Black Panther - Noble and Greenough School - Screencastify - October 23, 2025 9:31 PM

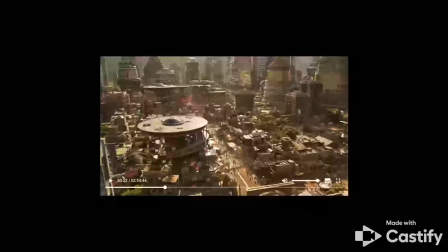0:00 Tutorial opening, the audience is subjected to a new marketplace-esque setting of Wakanda that provides new depth of story and richness of culture for the audience. The high angle and bird's eye view of the bustling city below, with the large Afro-technical architecture and bright sunny lighting, in tandem with the music that plays in the background, are representative of the feeling that the director seeks to evoke, a sense of busy, rich culture and audience immersion.
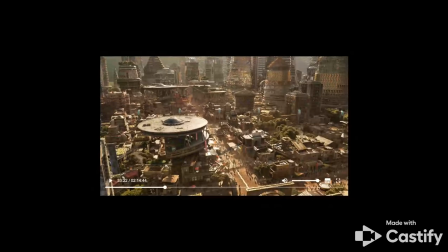0:18 It should be noted that the colors which are represented in these shots are very earthy and unlike the metallic futuristic shots that are representative of Wakanda in the rest of the film. This choice was made by the director in order to give the viewer an understanding of the combination of cultures, both with and without an abundance of technology in Wakanda over time, and the difference between a quote-unquote royal and a quote-unquote normal life in Wakanda.
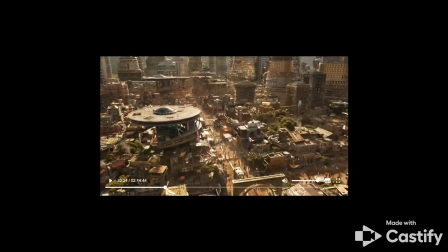0:40 The shots we are about to see give a very strong understanding of a quote-unquote normal life in Wakanda, as up until this point in the film, the viewer is subjected to only royal experiences of T'Challa and his family. Giving the viewer the understanding of the cultural diversity and depth is key in providing more depth of culture and story.
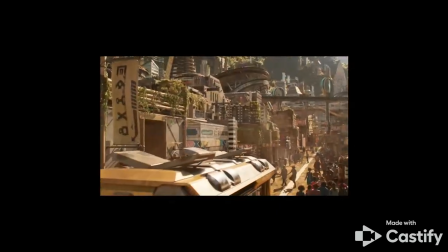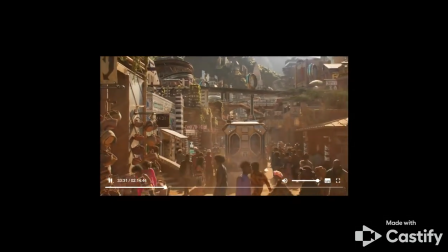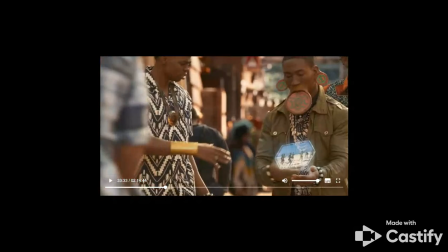1:06 The use of the combination of establishing shots, medium shots, and close-ups is done to show the viewer the complexity and diversity of non-royal life in Wakanda, while using the upbeat music and quick scene cuts to give the audience a feeling of being in a bustling cityscape themselves. The shortness of these scenes recreates the quick to and fro that is present in many cities, emphasizing a realistic angle. The short cuts each focus on one subject, which we are about to see.
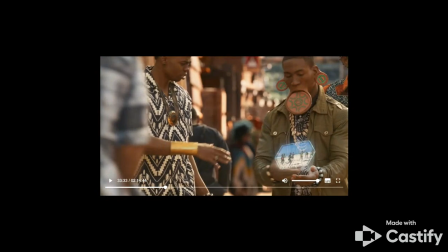1:24 The group walking and talking, as can be seen here, the man playing the small drum, the vendor, and the cooking, but each of them also has a background which is entrenched in detail. The reason for this is that when the audience's eyes stray from the main subject of the film, as they often do, the writers put even more for the eyes to explore. The camera being low to the ground and on the character's level in each of these shots is another aspect which makes the viewer feel like they are really there and experiencing the marketplace.
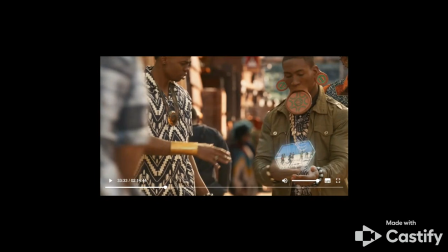1:42 The costumes in the scene are what would be described as less quote-unquote fancy than T'Challa's or the royal families, and this is done in order to add another layer of depth to the understanding of the day-to-day life in Wakanda and the immersion of the audience. These elements are done to centralize the people of Wakanda in the scenes and their lives, straying from the rest of the film's royal and superhero-esque focus.
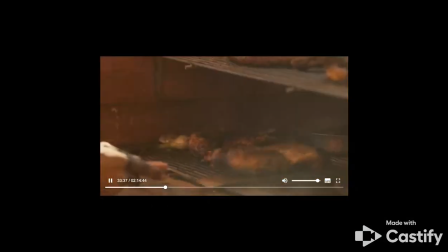2:05 Just one.
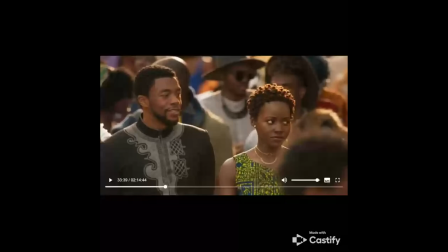2:10 The opening shot of T'Challa and Nakia is a combination of an established shot and a medium shot, as we can see in the still here. This puts into center and importance T'Challa and Nakia, and thus explains the scene in connection to the plot, and also explains the past couple of scenes as to why we're in this setting. The two characters' dress appears more casual than usual, and the Dora Milaje can be seen following them,
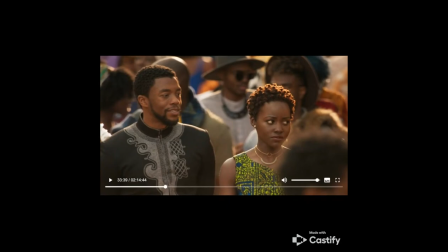2:30 which gives a royal touch that separates the king from the people and continues the theme of the difference between royal and normal
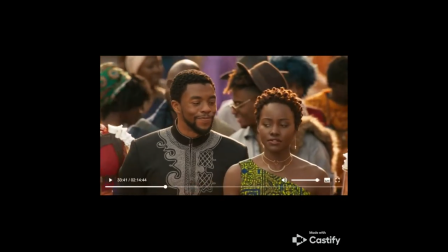2:36 life. You can see the shoulder on the left. The sunlight can also be seen just cresting the head of the two figures, which may be representative of a suggestion of divinity or goodness acting as a metaphorical halo given the alignment of the characters in the plot, being seen as quote-unquote good. The scene then switches to a closer medium shot as T'Challa and Nakia begin.
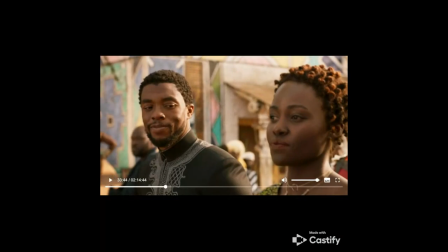2:58 When the camera switches, T'Challa being in the background is represented as a kind of nagging force, a person or thing that is drawing Nakia back to Wakanda. This relationship is emphasized when Nakia has to turn her head back to address his request for her to return to Wakanda. This element is used to show that while Nakia controls her actions, T'Challa still has some impact on them.
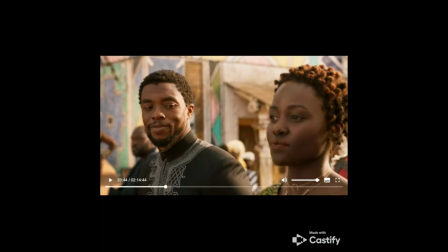3:16 The background remains the same during these scenes, as the bustling marketplace and the costumes and lighting do not differ.
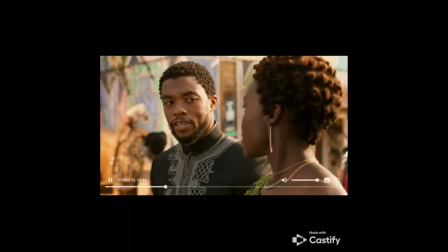3:22 Come home, Nakia. I'm right here.
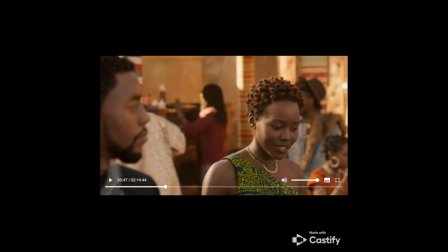3:25 What follows is a series of shot-reverse shots which are used cinematographically to represent the back and forth of the dialogue. The closeness of the cameras in this conversation shows the importance of the conversation and puts focus on the emotions of the characters' faces.
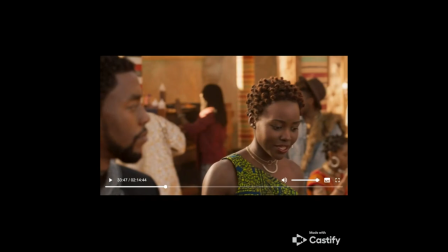3:39 Interestingly, the camera never stops moving in this dialogue, thus never giving the audience time to relax and catch their breath, keeping the pace and tempo high despite the important conversation, which deepens the personalities of the two characters, as well as emphasizing the tempo of the film and the meaning of that tempo to the director and how it plays into the plot.
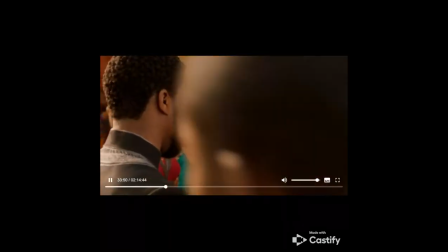3:54 Yeah. Stay. I came to support you and to honor your father, but I can't stay. It's just, I found my core.
After this quick shot-reverse shot section, the camera returns to a medium shot, which puts the two back into center. However, the shot is interrupted by characters in the marketplace seeming to walk in front of T'Challa and Nakia. Here it can be seen that the director wants to make the point that the royals may not be as important in the marketplace and day-to-day life as they are in the palace, showing again the difference and separation between a quote-unquote royal and quote-unquote normal life to give a more realism to the film. The medium shot also puts T'Challa and Nakia as on an equal level, showing a balance in power and an evenness of the control of the conversation. It is important to note that as the conversation gets more serious and legitimate, the music will go away, and the camera will switch to a master shot in a second.
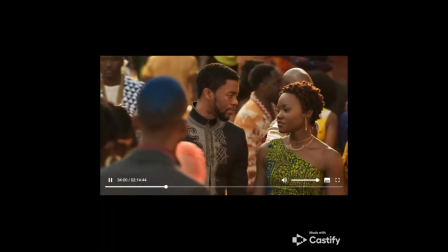4:39 Falling out there. I've seen too many in need just to turn a blind eye.
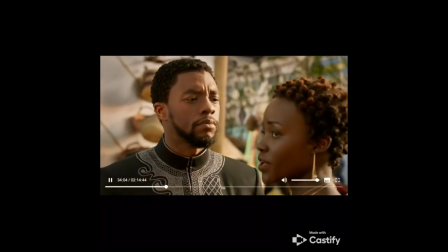4:44 I can't be happy here knowing that there's people out there who have nothing.
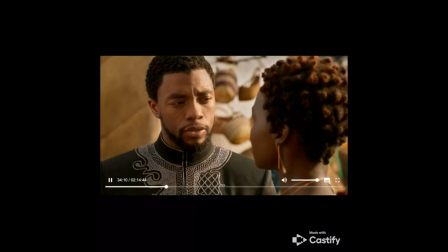4:51 What would you have Wakanda do about it? Share what we have.
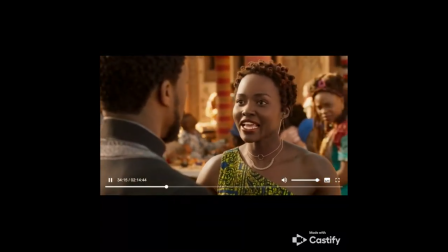4:54 We could provide aid, and access to technology and refuge to those who need it. Other countries.
During this scene, the viewer becomes incredibly submerged in the marketplace setting because of the low shot with mid-angle. This angle is used to represent the fact that they are no longer in the spacing of the characters is representative of the fact that they are no longer in an agreeable, lighthearted discussion. We can see a close proximity and seemingly stern postures, as well as the Dora Milaje's stern posture in the background. This is meant to emphasize the seriousness and disagreement of the new topic. After this still, the shot-versus-shot returns, and T'Challa will make a few more serious remarks, which are illustrated by his intense facial expressions.
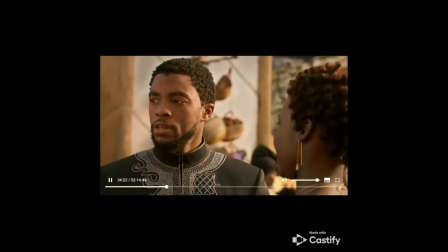5:36 Countries do it, we could do it better. We are not like these other countries, Nakia.
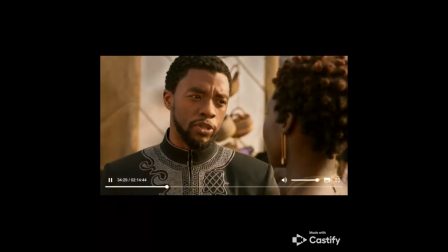5:43 If the world found out what we truly are, what we possess, we could lose our way of life.
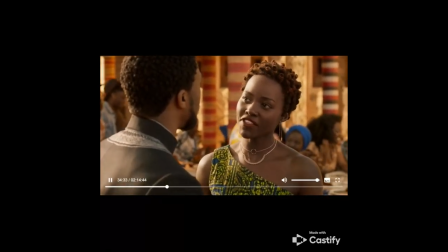5:49 Wakanda is strong enough to help others and protect ourselves at the same time.
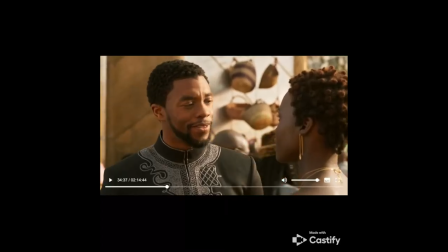5:55 Finally, at the end of the conversation, as we were about to see, T'Challa and Nakia cross paths and switch sides, representing an elimination of the disagreement between the two, and a movement away from their debate and into a more lighthearted conversation as is mirrored in the dialogue. On top of this, they also continue walking through the marketplace as they had stopped when the discussion became more serious, and the music resumes.
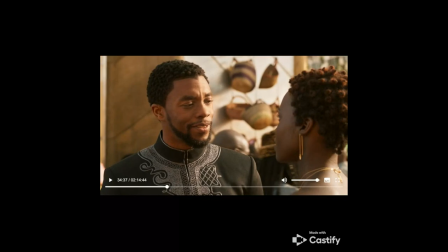6:09 Both of these things are used to represent being able to move past the debate, and are interesting film techniques at controlling the emotions of an audience member. This impasse is passed, and the film returns to a more high-spirited vibe. The shift is important in the emotions that it evokes in the audience, and the clear transition it provides between the significant debate and the warm, friendly conversation.
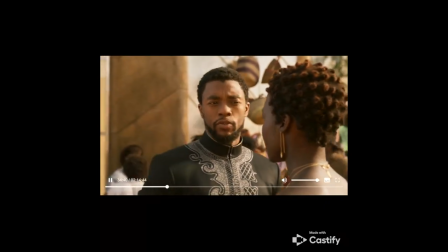6:29 If you are not so stubborn, you would make a great queen. I would make a great queen because I am so stubborn.
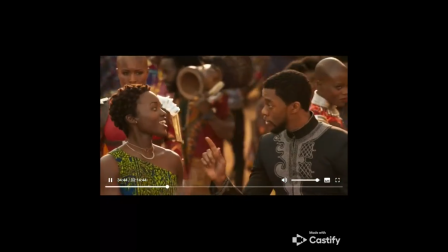6:35 If that's what I wanted. Thank you for watching.